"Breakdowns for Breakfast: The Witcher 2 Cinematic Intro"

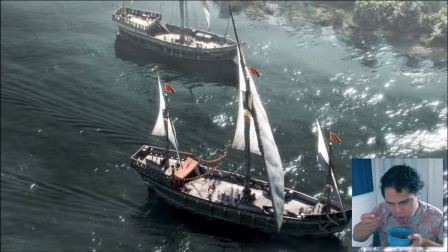[4:08]
So this is the first establishing shot that we have seen. Now, traditionally in movies, or at least this is what they teach you in film school, start with an establishing shot, cut to a medium, and then go to a close-up. This whole sequence has done the reverse.
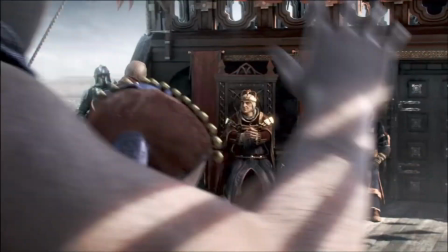[4:24]
We started with an extreme close-up of the archer, and then we were kind of brought out to the party, and it established the party. This cut is really cool because now we see the whole picture.
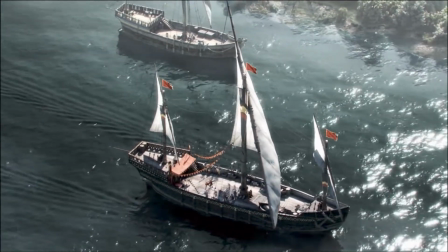[4:35]
This cut to the pool, like out, is so peculiar because it's not even just like an establishing shot of the boat.
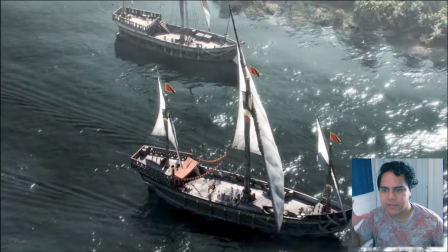[4:43]
It's almost like a bird is watching. It's like a hawk looking down on its prey. And so that's a really interesting cut that they did to kind of pull us out of the party and feel like something's about to happen now.
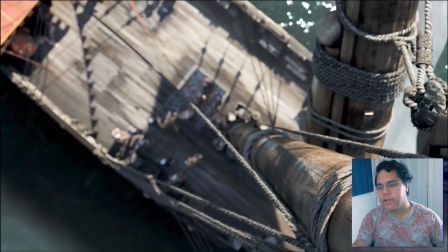[4:59]
Really cool cut here too.
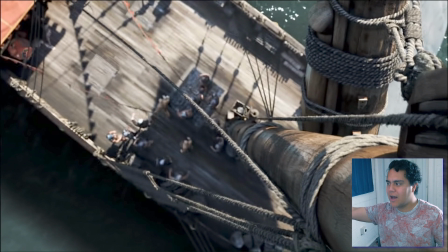[5:00]
Yeah, so if we're sticking with that Predator analogy of cutting from the ship as if we're like flying over the ship, this shot here of landing, like right, looking right down the mast, is like we've landed.
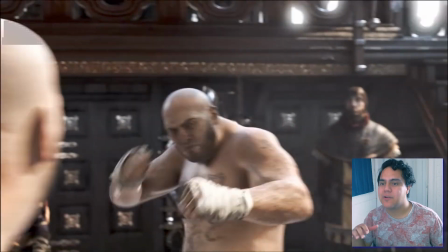[5:14]
And so now we know that something is going to happen because we're landing now.
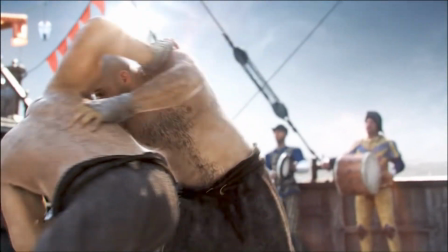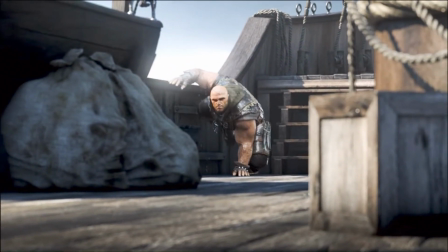[5:24]
So we're seeing the fight, and then somebody is boarding the ship. Now that this guy is boarding, we know the danger as the audience member.
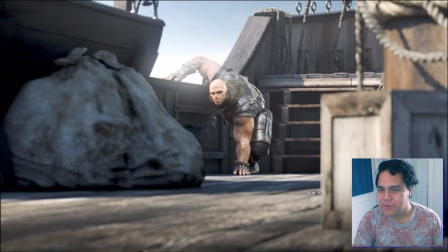[5:33]
They cut from this shot to the king, right in between the fighters.
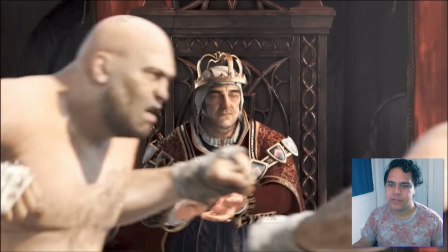[5:38]
You know, they didn't cut to the fighters doing their thing like how they did in the earlier shots. They cut to the king. The king is like, now the king is the focus. It adds to his character that not only is he like immature, he's also unaware of the danger on his ship. It's clever to cut to this shot specifically because you have blurry people in the foreground,
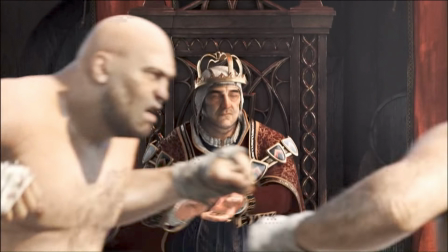[5:58]
and then in the background, in focus, is the king, who is oblivious.
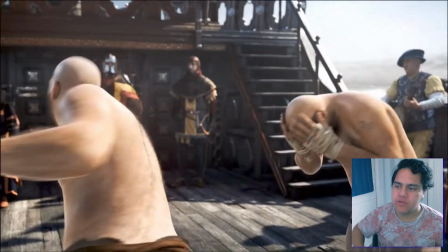[6:07]
So now that we see the drum roll is increasing,
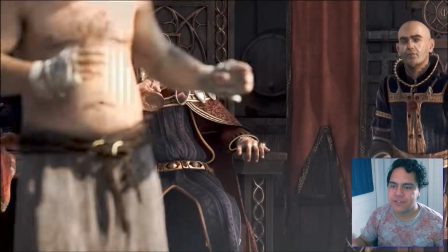[6:11]
the cuts are starting to, the pace of the cuts are starting to create, that we're getting quicker cuts. So something is building up. Our heart's racing along with the drum beat. Faster cuts.
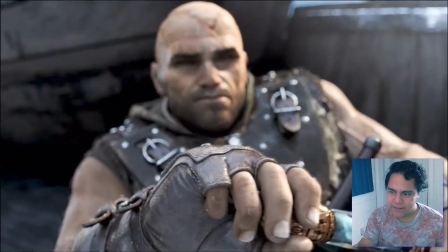[6:21]
We're like, whoa, whoa, whoa, what's going to happen? He's pulling out something mysterious. Whoa, what is he going to do?
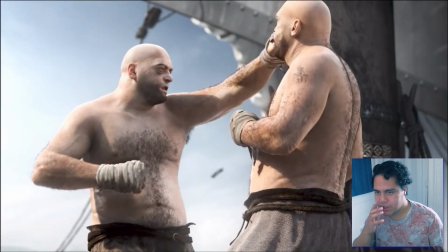[6:30]
Now, I thought this was really cool. This is a really cool shot to cut to of the sorcerer's reaction. And you have the two fighters in the foreground so in focus that that's what our eyes want to be drawn to,
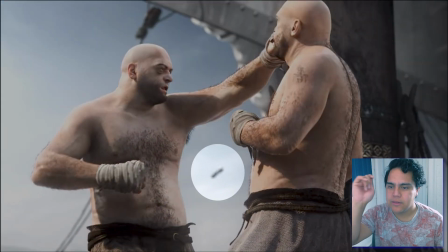[6:40]
but you can see in the back the potion that the Witcher threw.
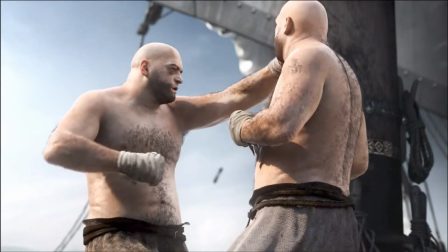[6:45]
So cutting from the reaction of the sorcerer to that shows that the sorcerer is on guard.
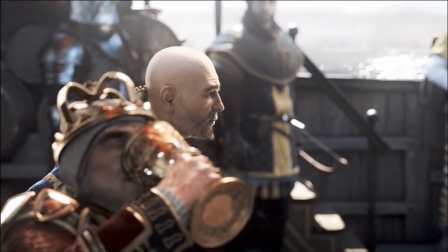[6:51]
He is capable of recognizing threats. He sees this, and it's so small in the frame.
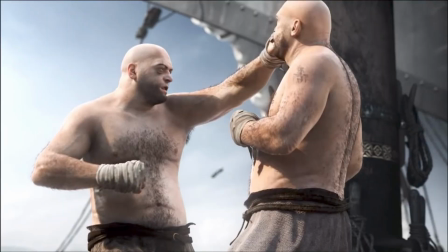[6:56]
You know, they're taking this moment for the sorcerer to notice it.
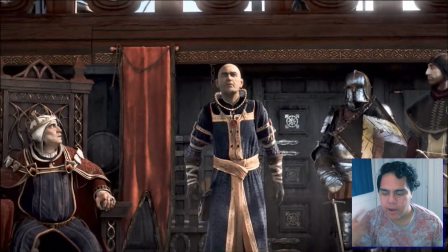[7:06]
So it finally hits. So all that was like a build-up. All those fast cuts, everything.
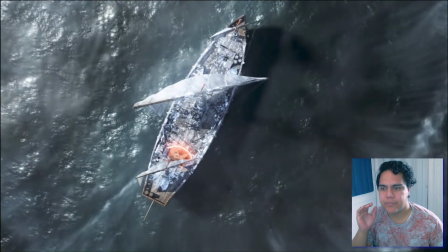[7:11]
You know, even though it was moving in slow motion, the cuts were still pretty fast, and the music was still going.
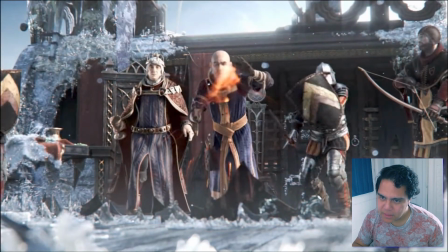[7:17]
So our heart was still racing, even though it was in slow motion. So now, with that all being said, now we have established 3 characters and 1 antagonist.
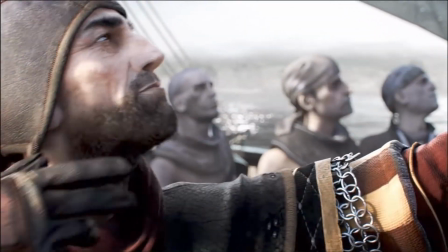[7:31]
So we have the archer. His character was established with the shooting. The king, who's kind of, you know, goofy and mature, and the sorcerer. So now with these cuts, we have proven that these people are capable of protecting the king. We've shown their skill set. So now we're going to get a chance to see the antagonist's skill set. These are all things that you can find within your own film, and it's all because of the cuts that were made that has made this such a good setup. So the action hasn't even started yet, really, but all these setups have played key points, so now we know what to expect from each character.
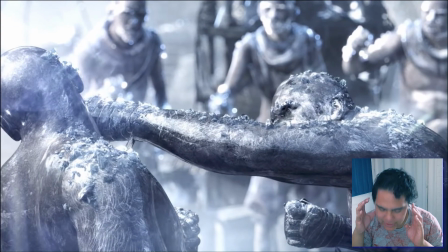[8:08]
And I love like the cut to like dead silence, because, you know,
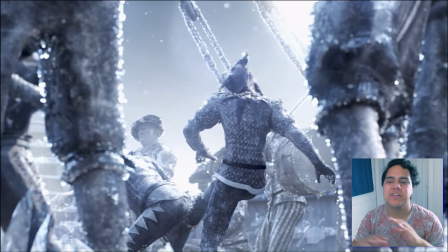[8:14]
we were in a party, we were having fun, and now it's just like dead silent, and it's eerie.
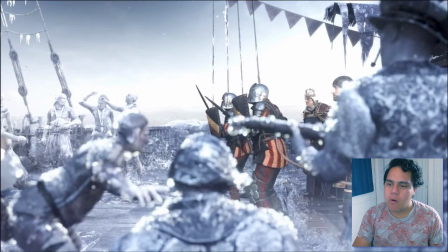[8:19]
It's like, what's gonna happen? And I love this shot too.
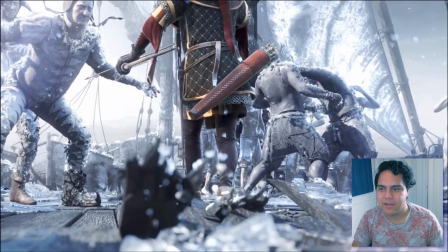[8:27]
I love going to like a very slow break in the wood. So again, like I said, I don't know about you, but when I first saw this scene, you know, he threw that and the whole ship froze, and I didn't know what was going to happen. I was like, okay, so he froze the ship, but now what's he going to do?
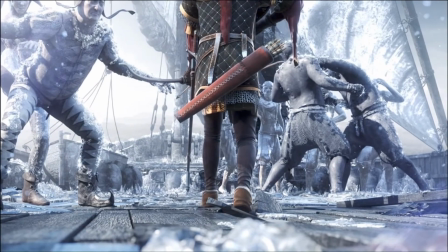[8:45]
But seeing this reveal that the ship is now cracking, it's adding to the stakes, but it's also, again, it's showing the character of the Witcher that he has planned this. He knew that this was going to happen and that this would be his chance to attack.
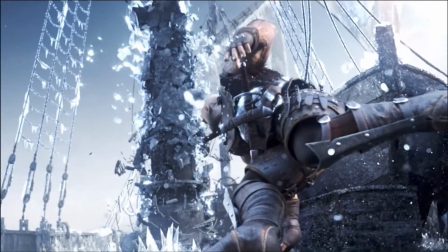[9:01]
So now everything is going in slow motion, and having that beautiful music in the background is just so beautiful.
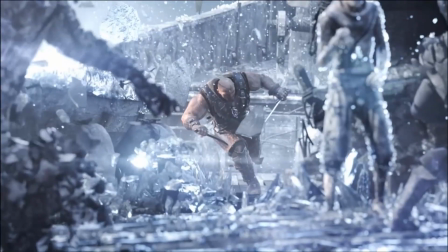[9:08]
Just showing the destruction of everything.
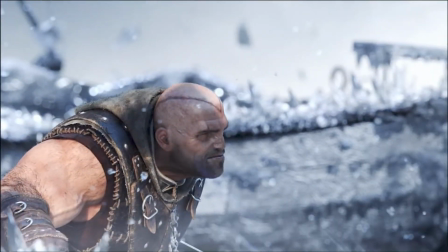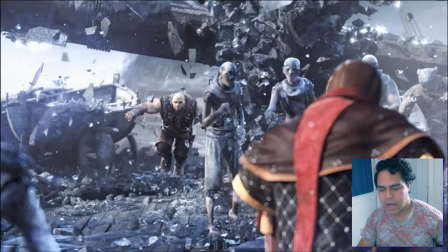[9:17]
So we established that the archer is a good shot. And so when we get to this shot here, it's really cool because they decided to hang on it for so long. You see the archer pulling back. You've seen his skill. So you know that he can hit this guy who is not far away at all, running towards him. Now, they could have cut to the archer pulling back the bow.
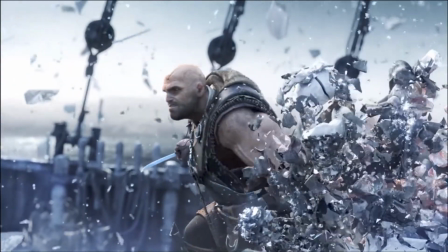[9:42]
They could have then cut to the attackers like running towards it. So they could have cut to him and like, oh, he's going to shoot at me. And then they could have shown the archer let go of the arrow. Instead, what they decided to do as editors is stay on this one shot. Part of it is cinematography, but it's the editing choice to stay on the shot for so long that makes it so impactful. So we see in slow motion all of it. So we see that the archer's pulling back.
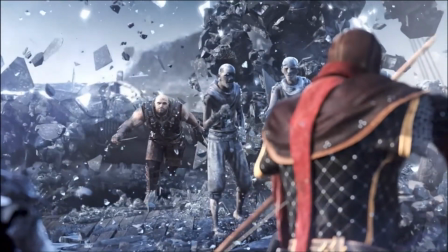[10:07]
We still see Lithos running towards us. Instead of getting hit, they do that. They reveal that the ship is shaking.
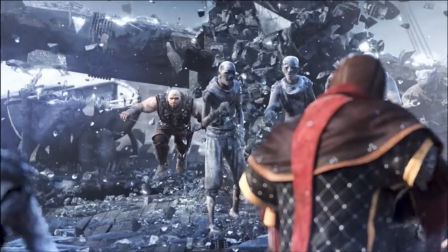[10:15]
And that is what kind of like, when I first saw this, I was like, oh, he's going to get shot, or he's going to like block it, or he's going to do... All these things in my head keep racing of like, what's going to happen? And it's just the shake. You are, as an editor, are presenting all these possibilities of what could happen in the next few seconds, and then revealing what's going to happen in the next few seconds.
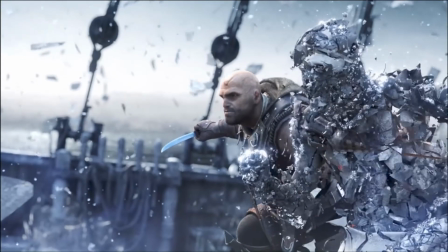[10:36]
And it's like, oh. Of course, the arrow misses, and I love that little, like, he saw it. Because I think that's what's cool, too, is that, and this might be me too, like,
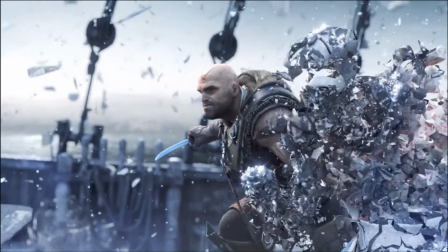[10:47]
artsy and, like, analyzing, but him seeing the arrow pass, I think shows that he could have dodged it,
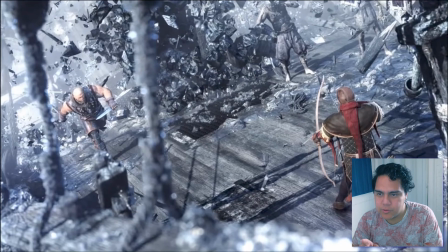[10:53]
but he knew that it was going to miss him. Now, cutting to this shot is really cool, too, because now, it's no camera trick.
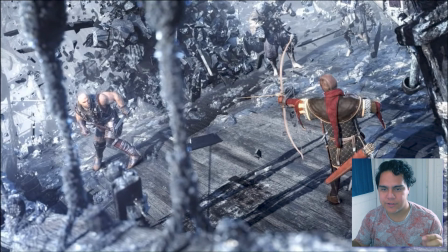[11:01]
It's showing how far these two are from each other. So we can clearly see, like, the battlefield of how close Lithos is getting.
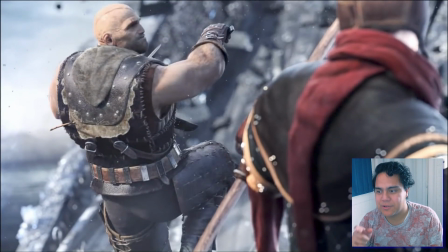[11:13]
So now he misses again, and see, this time Lithos dodges it. So now, not only, the first time we're like, oh, maybe he got lucky. Now this is the second time, and he is dodging the arrow. So now we know, wow, okay, this guy is dangerous.
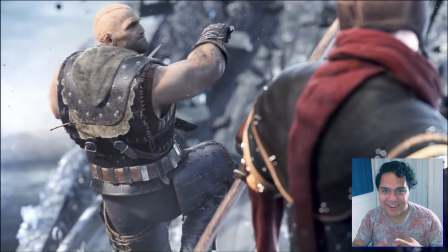[11:28]
He knows magic. He knows how to dodge. Like, he knows how to do combat. So now that the gap is closing, and that the danger is increasing, this is all done with the cutting of this scene.
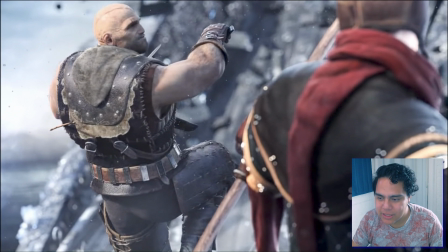[11:43]
And so this is a really good shot to cut to, because we saw this shot earlier.
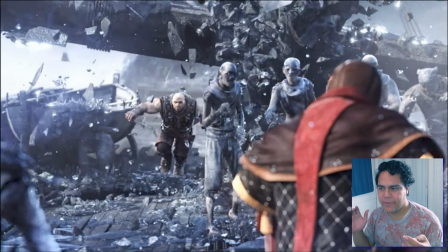[11:50]
We saw the shot earlier when he first shot the arrow, and he seemed so small, the Witcher. He seems so small and far away, and then now getting back to this shot of referring a familiar shot to now,
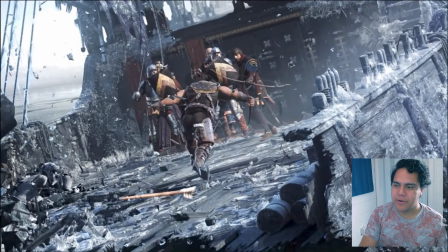[12:05]
we see that the gap is now completely closed. So now we got some time remapping, and the cool thing here is like the speed up and like slow down effect.
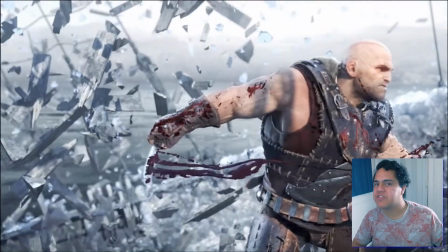[12:14]
These are simple effects.